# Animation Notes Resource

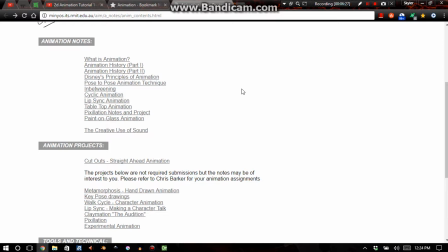And so if you do a lot of straight ahead animation, you may very well need to create an animated background or if you know how to use Blender or Maya or something along those lines, you may have to have an animated background with a 3D program and
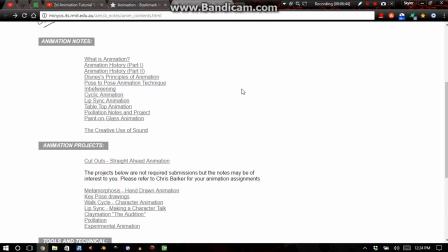plug the animation of the background doing some sort of rotation or movement in order to use your straight ahead animation so you you have to consider all of that so pose to pose animation will prevent problems like that from from
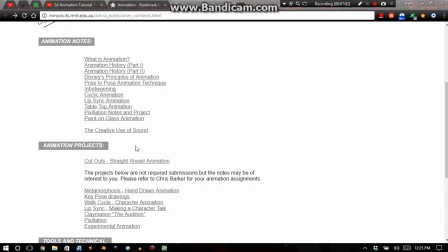occurring but the beautiful thing about a straight ahead animation is that it's organic and stuff like that so if you can make straight ahead animation work
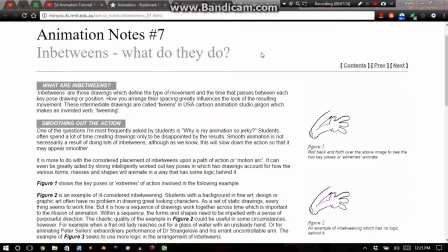go for it now the in-betweening section of the animation
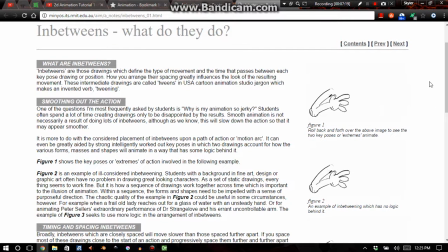notes page is like okay so you first start out with pose-to-pose animation you have these two different levels or images or frames and then you
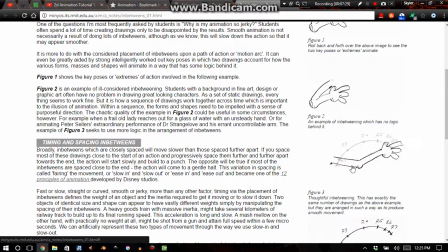want to work with arcs that way the arm moves in some sort of organic sort of way that makes sense and you don't just kind of have some weird jumbly weird thing going on
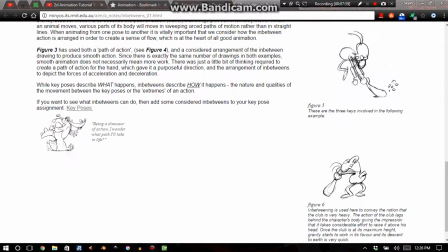so I here you have three keyframes and then all the in-betweens boom okay it
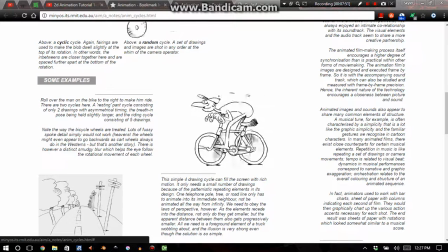has a section about cyclic animation like animations that you reuse over and over again if you could just use this cycle over and over again and just have a completely different background that's ever like just ever changing and no one would know the difference that you're
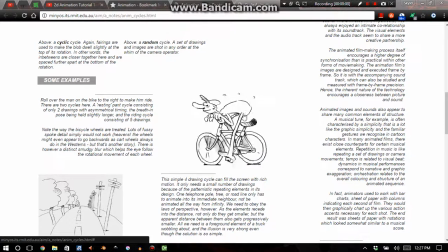just using the same frames for him moving like just pedaling that bicycle.
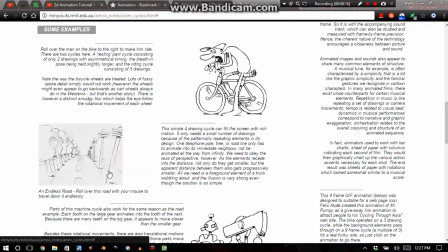People use cyclic animation all the time for things like walk cycles and such like that.
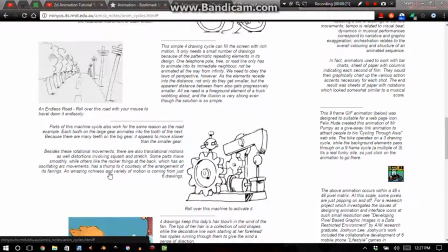That way you give yourself less work to do.
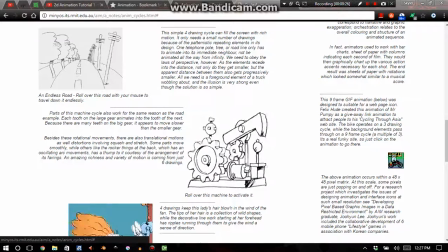If you had to animate each and every single step that a character has to make all the time you'd never get done with an animation ever and as you can see this right here is an animation where it's just recycling the same thing over and
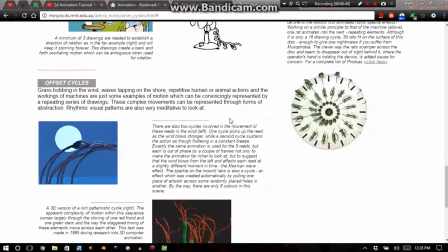over again you can even use cyclic animations for something like this where the wind is blowing and everything like that if you had to reanimate something like this let's say you have like thousands of blades of grass and such like that if you had to do that with every blade of grass plus every moving character.
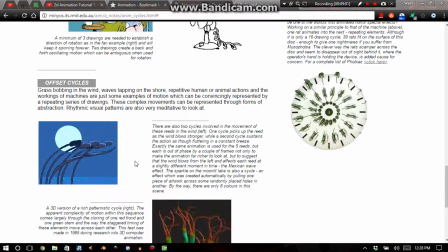Like I said, it'd never get done. It just never get done.
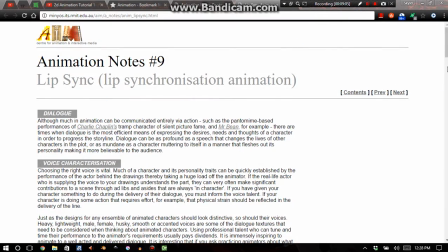There's also a section about lip-syncing which is pretty helpful.
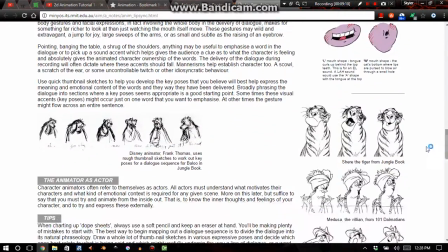I mean it talks about things that you have to consider when you're doing lip-syncing and everything like that.
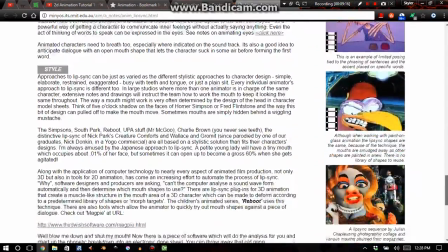This is a section that I haven't yet had a chance to read because I haven't really done much with lip-syncing.
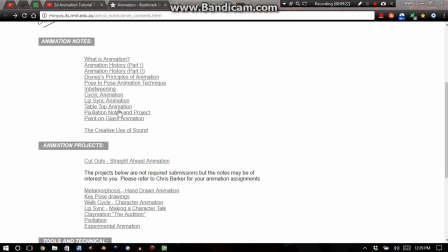It has a section about tabletop animation which I'm pretty sure deals with a light table, pencil and paper flip book all that pixelation notes and projects I think that has it that's a section that's about animating with raster images and stuff like that paint on glass animation creative use of sound
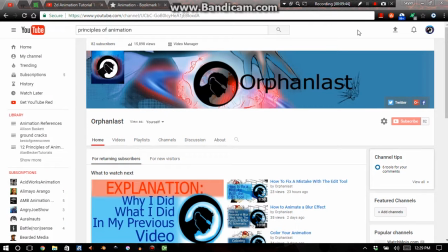so anyways guys I really hope this tutorial helps I hope that reference is something that you can find invaluable that pretty much concludes it for this video please like share and subscribe and have a great day